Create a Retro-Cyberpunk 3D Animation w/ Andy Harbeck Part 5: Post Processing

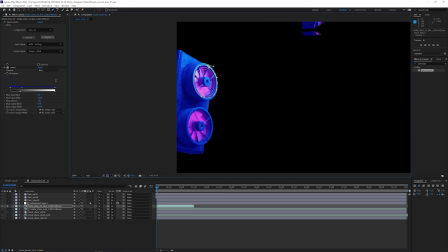And then what I'm going to do is go through each of the fans and mask out each
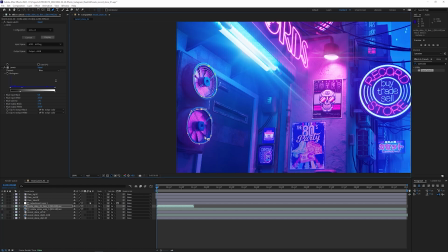fan so that really all we're seeing is the animated part of the fan.
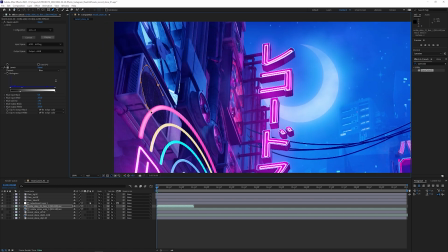We don't really need any rest of the fan bodies since we rendered those and those are static.
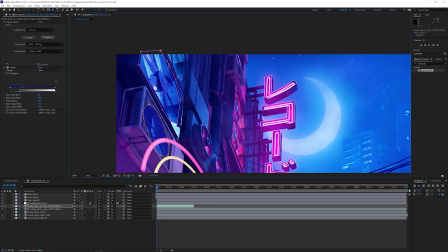So I'm just going to continue to go around here and add masks to all the
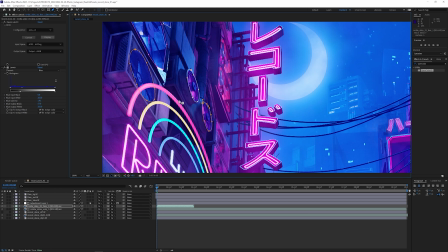fans and then add a little bit of feathering to the mask just so that it all blends in well.
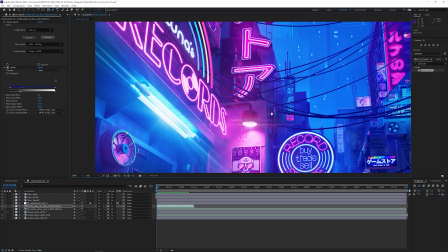Since we rendered everything to be looped, we can extend the clip here so that it expands to the full timeline.
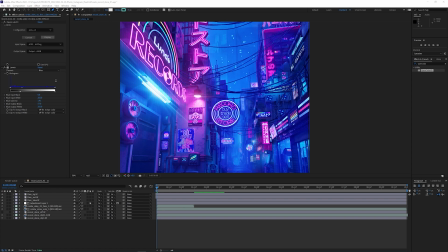All right, now that we got a bunch of the elements in here and composited in, let's go ahead and do a little bit of a preview so we can see how some of the animation is working.
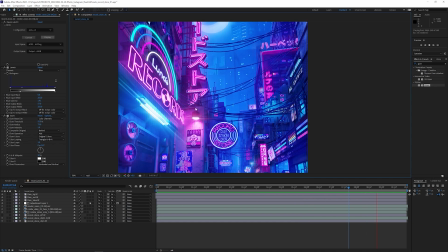So that's kind of cool. Cool to see the wires moving around, the fans. And we got some of the animation on some of the LED lights here. All right, this is looking pretty good.
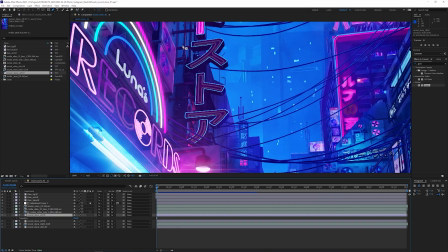Let's continue on and we can start working on some of the flickering lights. Let's start working on some of the flickering neon signs. We can create some rough kind of mats around some of the signs that we want to flicker.
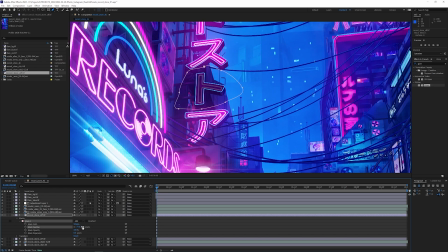And then we can use the opacity of that mask to do some of the animations.
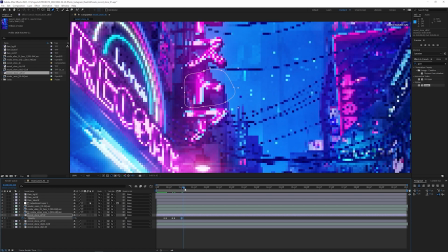We can kind of animate that opacity up and down to kind of make it seem like it's flickering. We can also adjust the feathering so that it kind of blends in well at the edges and so that we don't notice that it's masked in.
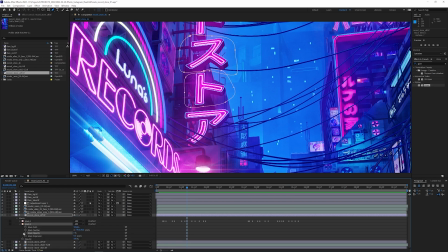So I'm just starting to kind of create some of these masks and then I'll start to keyframe some of the opacity as well so that we can get it animating. As I create these keyframes, I try to be sure that they're spread out so that it's not flickering all the time.
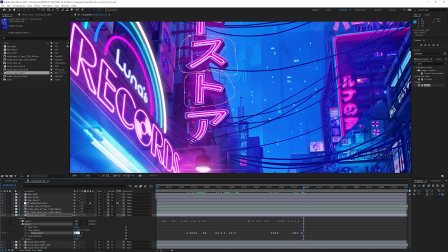And I keep needing to preview the animation just to be sure it doesn't feel too flickery all over the place. We want to make everything seem like it's alive, but not like it's too busy or not too flickery all over the place.
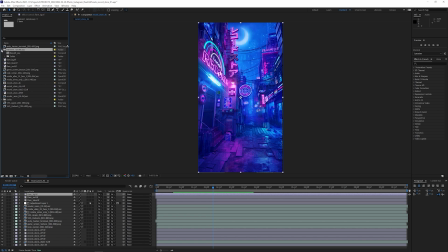For the last effects, we're going to go ahead and create some rain. I like to do this in a couple different ways.
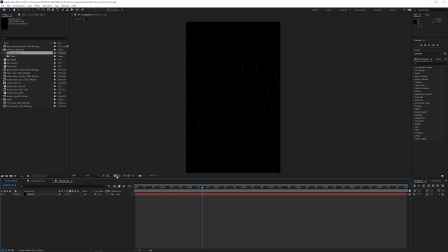One of the ways is to create a color solid in After Effects and then add the CC rainfall. Then I can tweak some of the settings here, like the direction and the speed, and I get pretty good resolution out of the After Effects rainfall here.
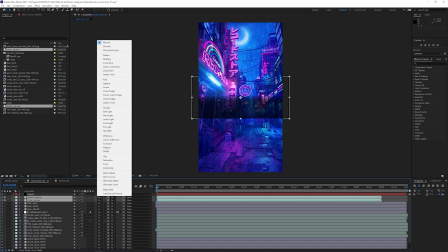I also like to add a little bit of contact splashing and ripples down on the ground so that it sells the rain effect a little bit.
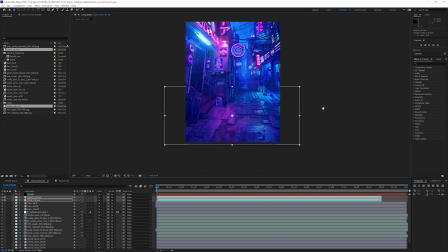I have two different methods.
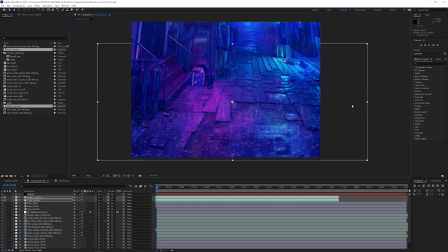I have a plate that I rendered out of Maya that I kind of position as a subtle overlay.
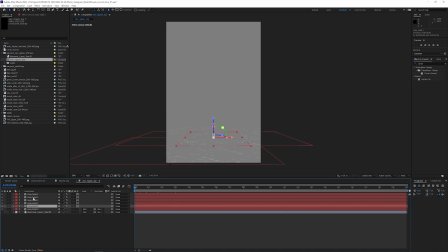Another method that I use to add ripples to the ground is by creating planes with animated ripples and a 3D camera all in After Effects.
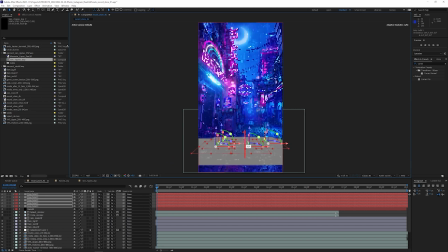This then allows me to match the camera and the planes to the 3D render so that it fits in with the perspective correctly. In the past, I've done simulations in a 3D program, but I find this technique faster because I can kind of reposition everything and then I don't have to wait for a simulation and for a render.
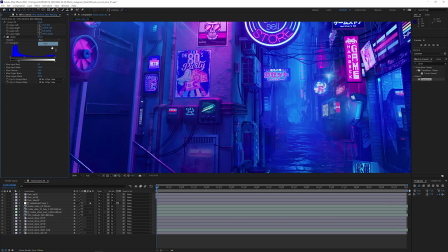All right, that finishes off all the effects we needed to add, and now it's time to kick off the final renders from After Effects. Thank you so much for following along, and here is the final animation.
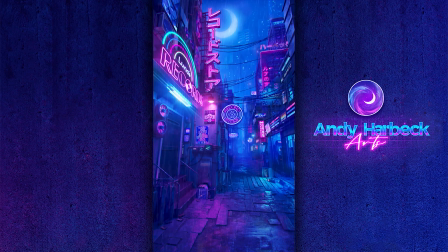I hope you enjoyed this tutorial. If you haven't already, please subscribe to the YouTube channel and stay tuned for new videos.